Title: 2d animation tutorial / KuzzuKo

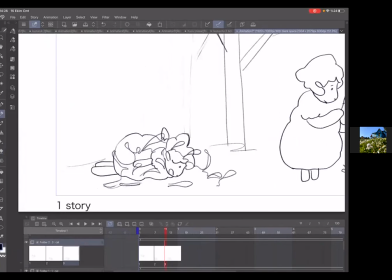Eliniz alıştı mı karakteri? Hala zorlanıyor musunuz? Evet. Gövde yere düştüğü için ne olacak? Biraz daha basıklaşacak.
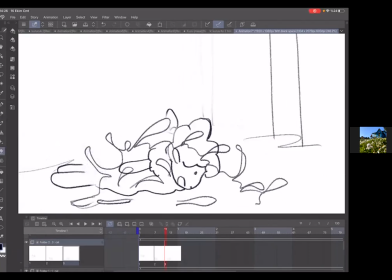Aslında bu karaktere kuyruk da eklemiştim ben. İlk çizdiğim tasarımda. Ama sonra o kuyruğu eklemedim. Kuyruklu halini hatırlıyor musunuz?
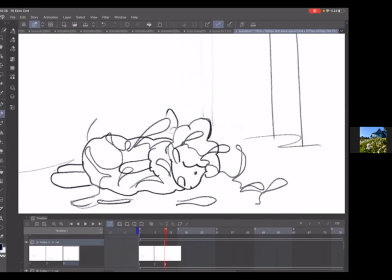Şurada şöyle bir kuyruk vardı. Evet. Şu an için eklemiyorum kuyruğu. Ne düşünüyorsunuz kuyruk konusunda?
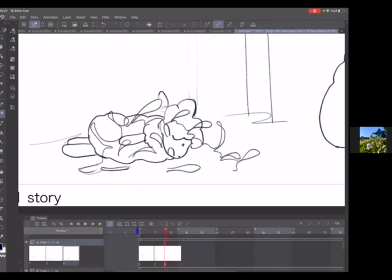Olabilir hocam. Düşüneceğimiz bir şey eksilmiş oluyor bence. Nasıl? Düşüneceğimiz, yani hareket olarak düşüneceğimiz bir şey eksilmiş oluyor da kolay, yani kolaylaşmış oluyor.
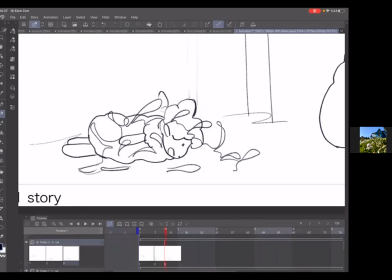Evet, ben de birazcık kolaylaşsın diye eklemedim ama ilerleyen süreçte kuyruğu eklememiz güzel olacak. İşi kolaylaştırıyor ama zenginliği birazcık azaltıyor aslında. Kuyruk olduğunda orada bir hareket daha olacak ve o zenginliği de arttıracak aslında.
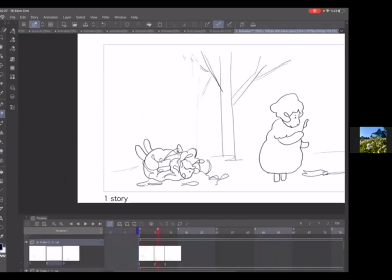Evet, kollar burada böyle. İkincisinde kollar yere düşüyor ve açılıyor.
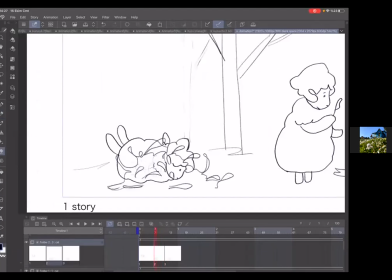Burada kolları biraz daha açalım. Evet, neredeyse tamamen değiştiriyorum koyunu ama en azından hacmini korumuş oluyorum. Koyun oraya kopyalayıp yapıştırdım ve
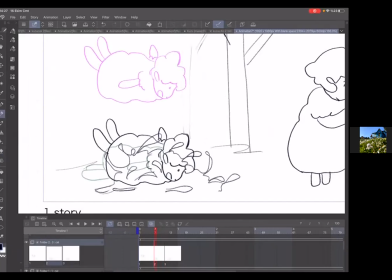değiştirmem gereken yerleri silerek değiştiriyorum ki hacimde çok yanlış yapmayalım.
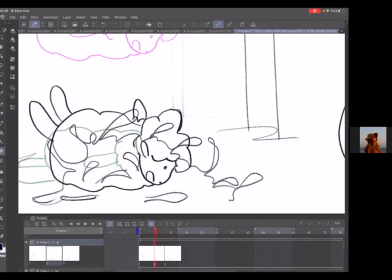Hocam, keyframe'lerin arasında kaç in between'lik boşluk bıraktınız? Birinci ile ikincinin arasında 7, 6 tane kalıyor. Belki de 5 kalıyordur. 1, 2, 3, 4, 5. Evet. 5 tane boşluk kalıyor.
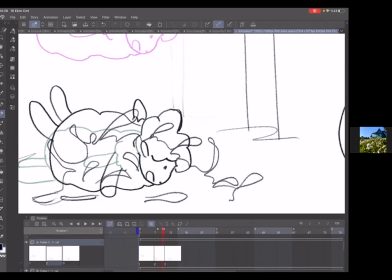İkincisiyle üçüncüsünün arasında 3 tane kalıyor.
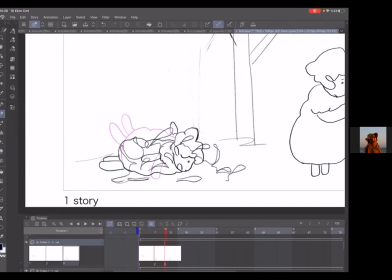Tamamdır. Teşekkür ederim. Evet. Üçüncüye geldiğimde kolu yine siliyorum. Biraz daha aşağı düşmüş ve kafasına doğru yaklaşmış bir şekilde çiziyorum.
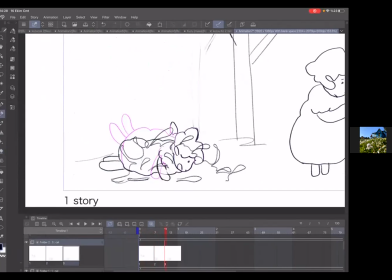Neden? Çünkü buradan güç alacak ve ayağa kalkacak biraz sonra. Yani kolların üzerine kalkacak. Şimdi şu kısma kadar gösterecek olursam, hatta geri planı da kapatayım.
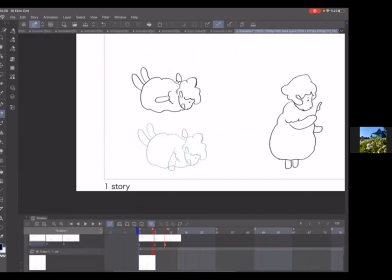Daha anlaşılır olsun sizin için. Şöyle bakacak olursak aşağı düşüyor. Aşağı düşüyor.
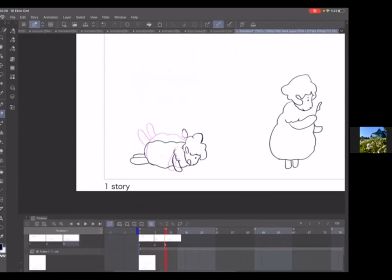Ayaklar yerde ve kollar öne doğru gidiyor.
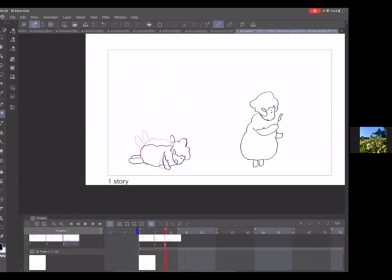Bir sonraki kareye geldiğimde ne olacak? Yine duplicate yapıyorum.
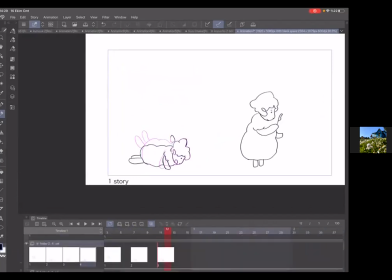Ve arada iki in between'lik yer koysam yeterli olacak. Ve bunu da yapıştırıyorum. Şimdi
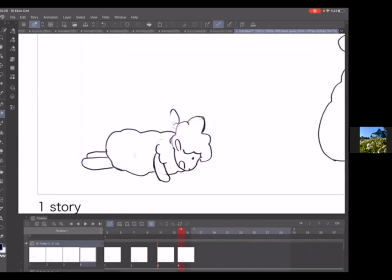sadece hani hacim korumamız gerekiyor ya, hacim korumak için bunları duplicate yapıyorum. Zorlanmayın, duplicate yapın. Sonra silip üzerinde değişikliğe gidebiliriz. Hatta
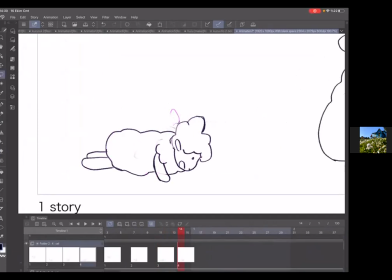bunu mesela direkt şöyle değiştireyim. Şuradan aldım bunu, burasını seçtim. Ardından
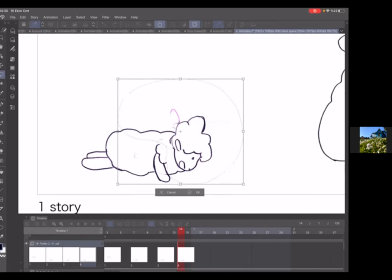çerçeve butonuna basabilirsiniz. O boyama kovasının yanındaki var, hatırlarsanız. Sonra bunun eklemini nereden hareket ettirelim? Şuradan hareket ettireceğim.